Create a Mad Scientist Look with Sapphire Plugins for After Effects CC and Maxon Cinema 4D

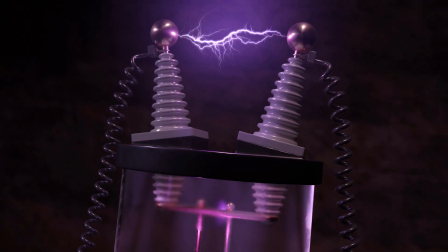[16:25]
Ultra Zap has the Ultra Glow effect built in and that's yet another reason to use Ultra Zap over the Zap effect.
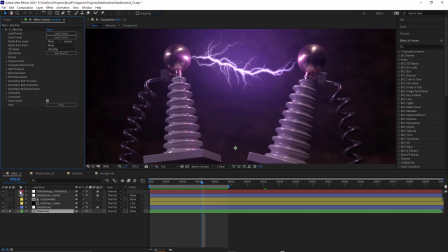[16:33]
But of course, Ultra Glow exists as its own effect and I've used that to my advantage by applying Ultra Glow to an adjustment layer. Let's just turn that on, see the difference here.
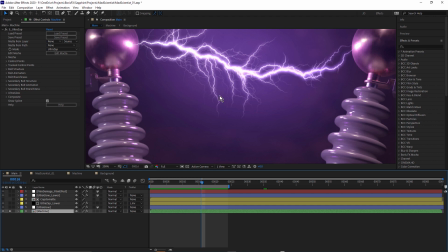[16:45]
So I've got the Ultra Glow setting on Ultra Zap. but let me just twirl that open. I've got my glow width quite small. You can just adjust that.
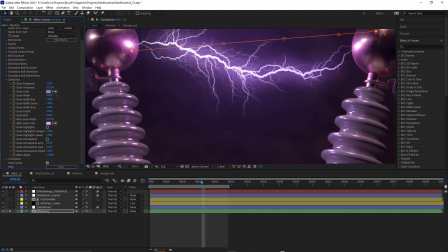[17:00]
You can see if I bring it up, it pulls the glow away from the bolts.
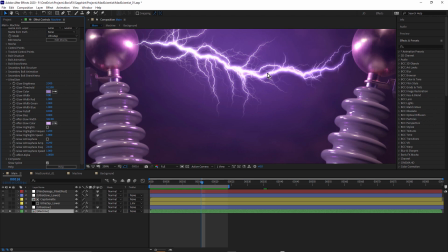[17:06]
I want it to have the width quite low because that makes the glow sit closer to the bolt and gives you this nice glowing hot core. And while Ultra Glow's afterglow setting definitely helps add a softer overall glow
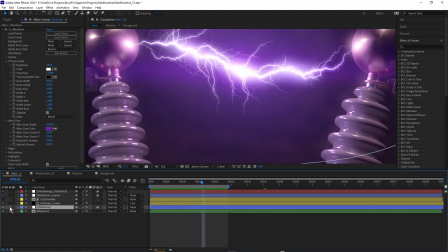[17:21]
I actually like to add a second Ultra Glow layer on top using an adjustment layer to add
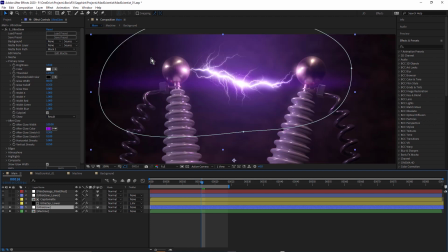[17:27]
even more glow effects and to help better integrate the zap in with the other layers. And notice how here with Ultra Glow, let's twirl this up. I'm using the After Glow setting to my advantage by playing around with the horizontal streaks.
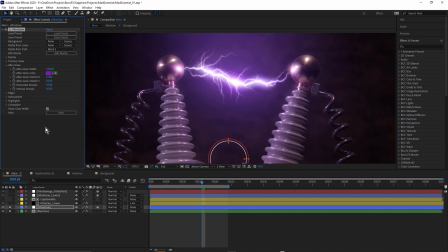[17:46]
You can see this streak here. If I just reset that, it looks okay. it's still giving you this lovely soft overall glow, but I just love that streaky effect that you can create using the afterglow.
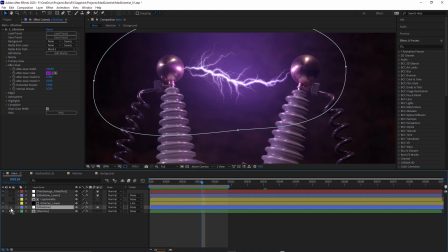[18:03]
Let's just turn that on and off again. So without and with, isn't that lovely? So having Ultra Glow in UltraZap is great for really customizing your UltraZap bolts,
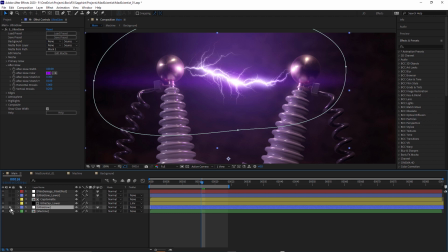[18:17]
but then applying Ultra Glow again gives you the ability to do this kind of thing, really nice, soft overall, beautiful glows with lovely soft fall off.
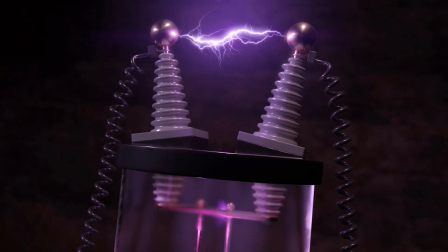[18:28]
And you can see in the preview how that horizontal streak just adds a little more impact and interest to this look.
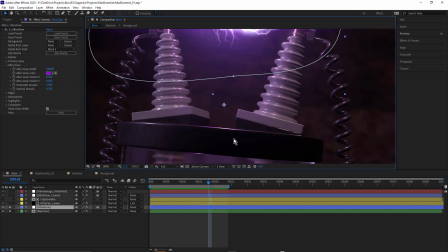[18:36]
So that's the treatment for the top UltraZap, but there's also an UltraZap down here inside the jar.
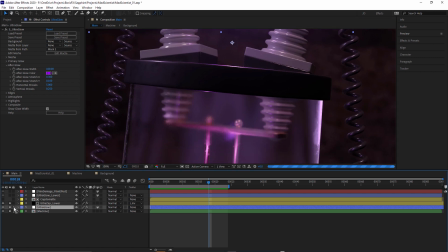[18:42]
Let's have a look at that. I'm gonna turn that on, I'm just gonna turn these other layers off.
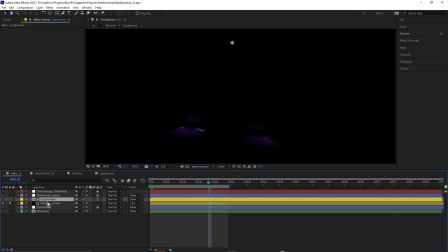[18:48]
And you can see I've also used this Kryptomat layer as a Luma inverted matte. I'm just going to say no track matte. And here's the UltraZap for the lower layer.
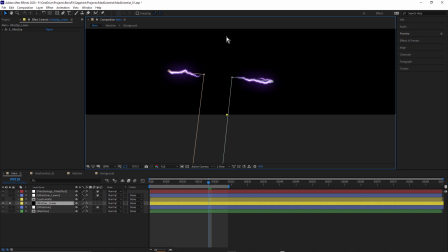[18:59]
So this UltraZap is based on the Mad Scientist but I've removed the branchiness and I've also used some masks to have these bolts follow along the masks and also importantly turned on the loop setting.
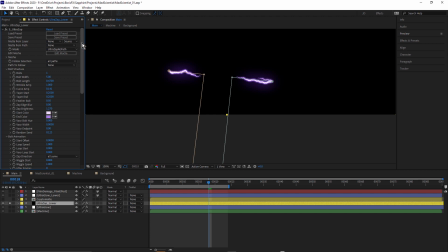[19:14]
I just will open UltraZap. Another thing that makes UltraZap different from Zap is the bolt animation loop settings. So I've kept loop speed at its default of one. That means we'll get one full loop over one seconds. Let's just preview this.
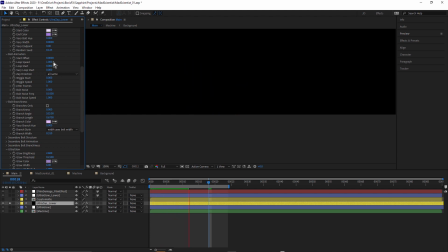You can see those bolts are moving along the masks. And the reason they're moving along those masks is because I've chosen follow selection, all paths. I could have chosen selected paths but I want it to go along both masks.
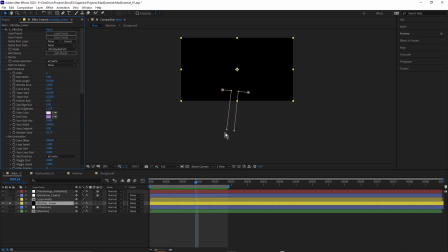[19:51]
So when the bolt reaches the bottom of the mask, then it comes around and starts at the top again. And this is all automated, there's no keyframes.
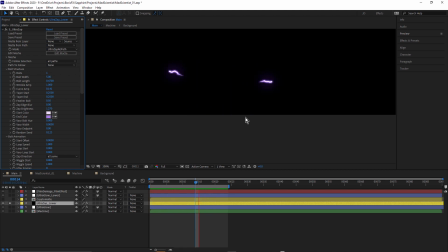Once again, notice how I have actually turned off the branchiness. We might just play with the branchiness in a moment. Let's just turn those on again.
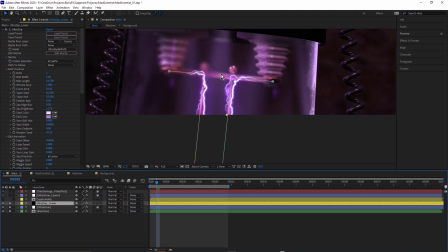[20:15]
So I had these UltraZap bolts sitting in front of this sort of metallic, I guess, conductive metal. And it wasn't quite as convincing, I thought, as it would be if I had the bolts.